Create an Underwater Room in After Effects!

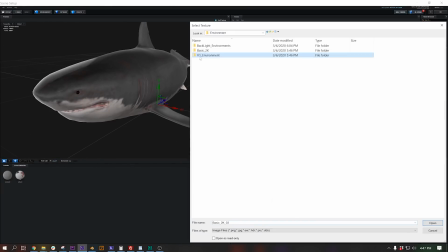[8:43]
For the environment and element, I just picked out one that was super blue,
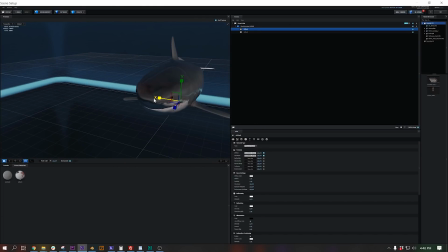[8:46]
and then I also scaled the shark out a bit to make it a bit wider so it looks more like a megalodon and less like a great white.
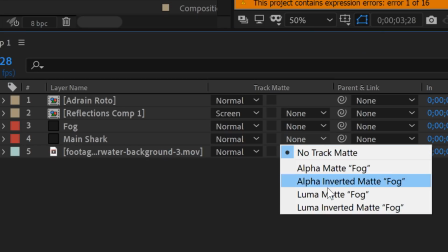[8:54]
I made a separate layer with some heavy fog, and I used that as a luma mat for the shark so that it would disappear into the depths when it was far away.
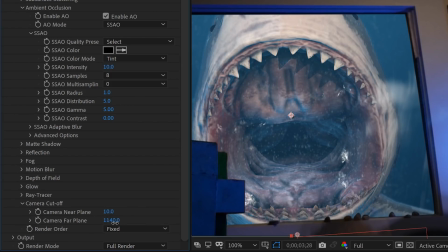[9:02]
The nose sticking through the wall is also a separate layer. I just used the camera far plane control to cut off the shark just behind the teeth.
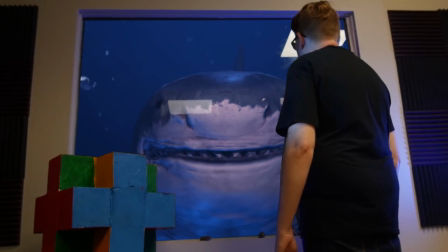[9:09]
I also animated some lights using an expression, which is covered in our automatic lightning video.
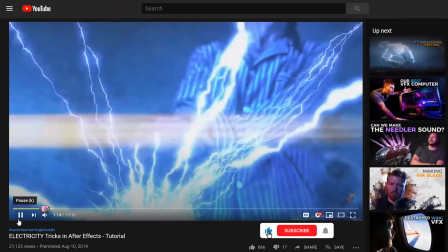[9:16]
I don't have this expression memorized or anything.
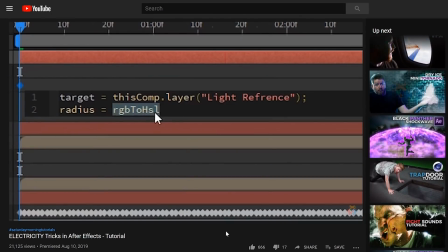[9:18]
I literally went back to that video and I watched it to refresh myself on the expression, how it works, and I also copied it from the description.
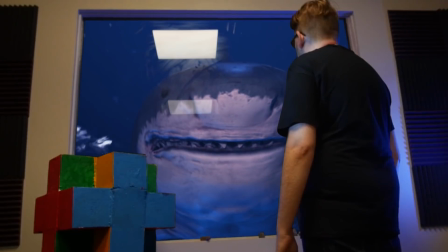[9:25]
But this is great because the lighting on the shark now matches the lighting on the Adrian.
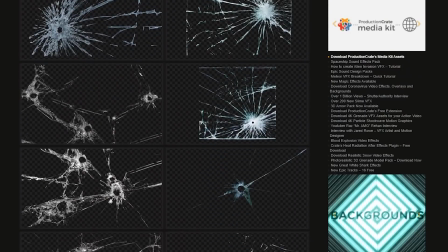[9:30]
The cracked glass texture is from Graphics Crate.
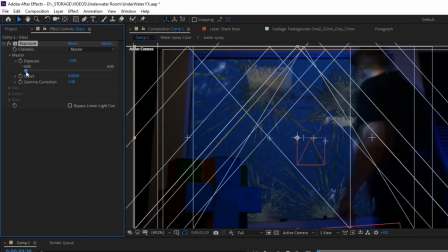[9:33]
I turned down the exposure and I added a blue tritone so that it could match the background.
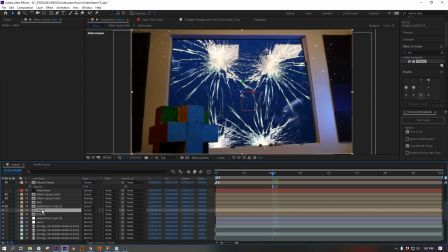[9:39]
And and also duplicated it, and I made the duplicate a 3D layer set to screen so that it would catch highlights from the real lights that are going off in my scene.
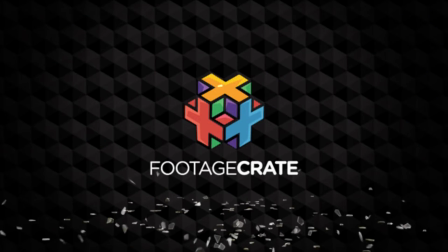[9:47]
For the breaking glass, I used some 4K glass shattering effects from Footage Crate, but I sped them up.
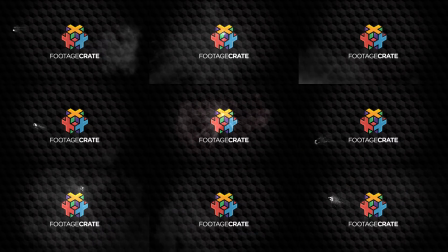[9:53]
Also, some 4K dust aerial hits. I remember making these dust effects.
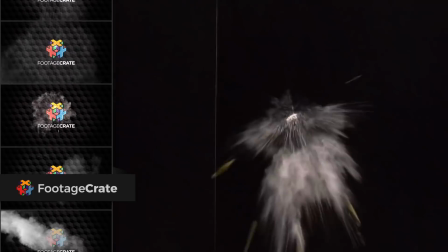[9:58]
We used a slingshot. It was good times. Chris and Nico, I miss you dudes.
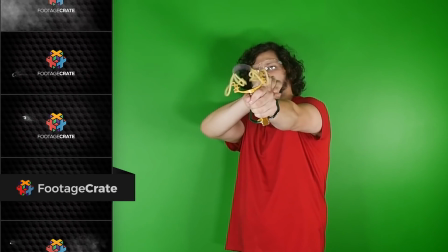[10:04]
Mostly Nico.
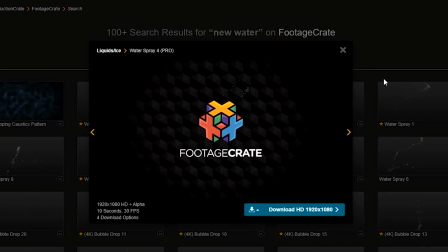[10:05]
I figured that if the glass was broken, there should be some water spraying through it, but I didn't have any water spraying effects, so I went and I made some.
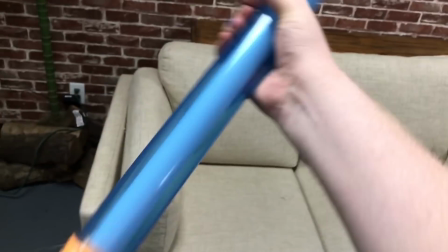[10:14]
I picked up a fun water gun toy. It's not really a gun, it's more of a tube. It also lights up for some reason.
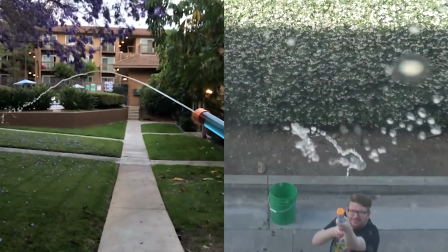[10:21]
It shoots a pretty straight blast of water, so I made a modification to make it more turbulent.
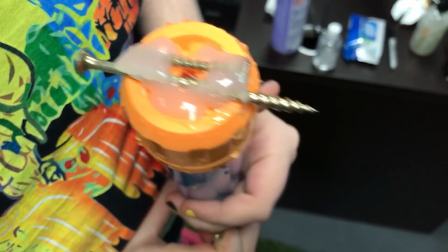[10:27]
I hot glued two screws to the front of it, and I put a third screw right in the middle.
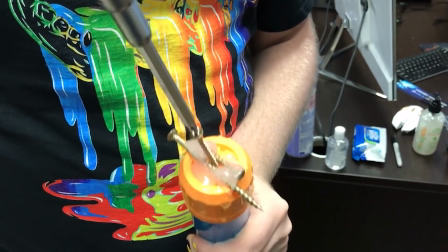[10:32]
This one isn't glued in, so I can move it up and down by twisting it. It's a screw, you know?
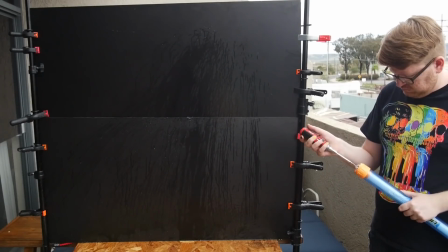[10:37]
The idea is that I can adjust it in between takes so that I can get different amounts of turbulence in the water blasts.
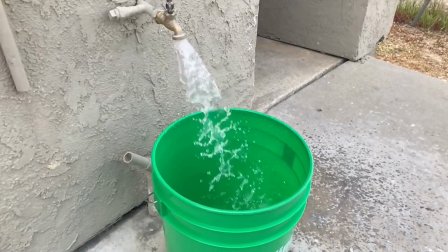[10:44]
So then I went outside and I collected a dramatic slow motion bucket of water and I got to work.
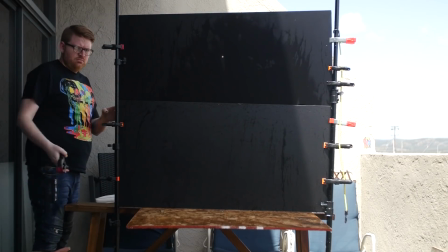[10:50]
Guys, I swear to you, every time we shoot something outside, it's always on the hottest, humidest, most disgusting days.
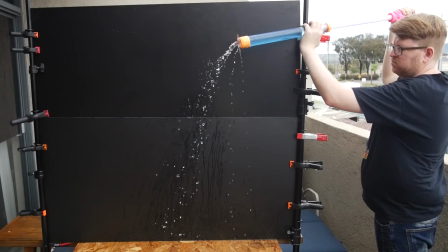[10:58]
It's really horrible. Separating the water from the background is not that hard.
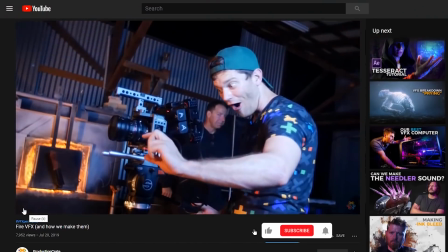[11:01]
It's the exact same process that we use for fire, which I explain in detail in our fire VFX video.
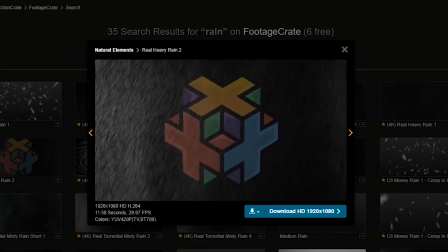[11:07]
For compositing water, dust, fog, rain, anything like that, I use this method.
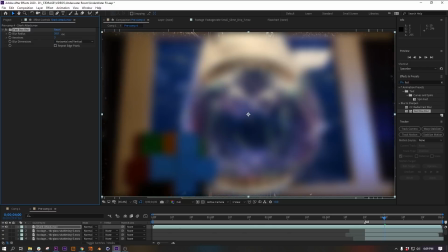[11:13]
I put all the effects in a pre-comp and I take a copy of the footage and I blur it and I hit the preserve underlying transparency switch or the putz switch.
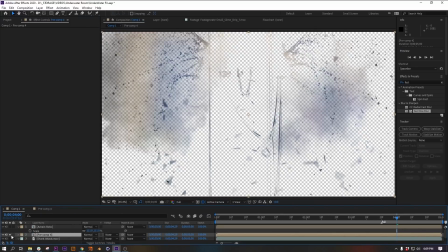[11:22]
And then back in the main comp, I can brighten that up if I want, or I can use a transfer mode or whatever,
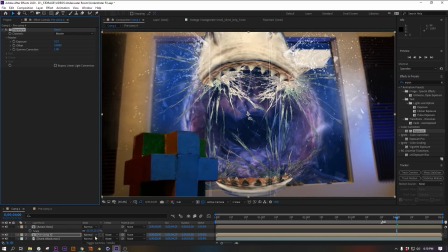[11:26]
but this makes it so that my dust and my water and my broken glass all respond to the crazy lighting that's actually going on in the scene.
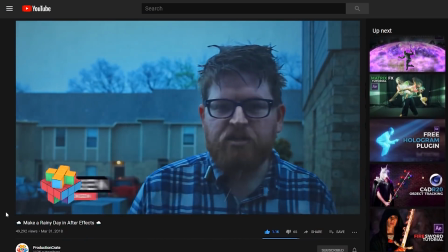[11:34]
If you want to see a full video about this method, I have one. It's a few years old, but it's still good.
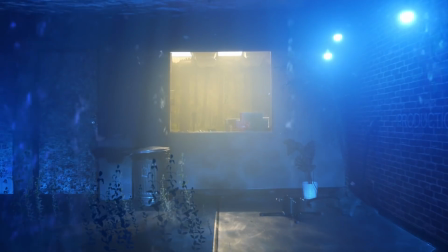[11:40]
I actually double checked it just to make sure. And that's it for today. I have been Adrian Judson.
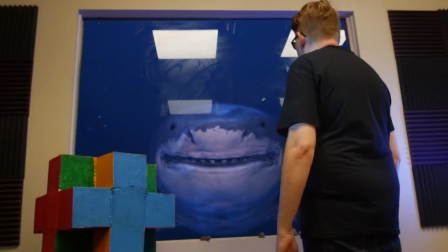[11:45]
I hope you enjoyed it, and make sure that you are nice and subscribed to see more tutorials like this on the future.
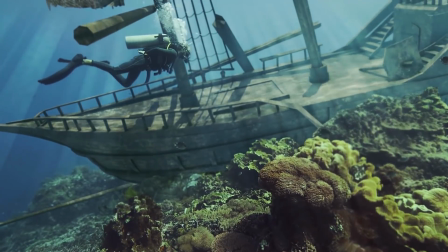[11:54]
I'm actually working on another one about this shot right here, so be ready for that. All right, thanks for watching.
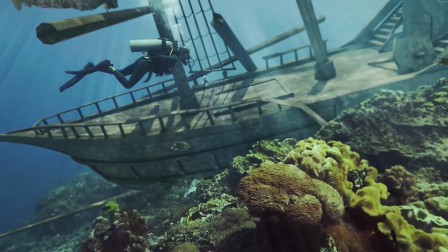[11:59]
Make it awesome and goodbye.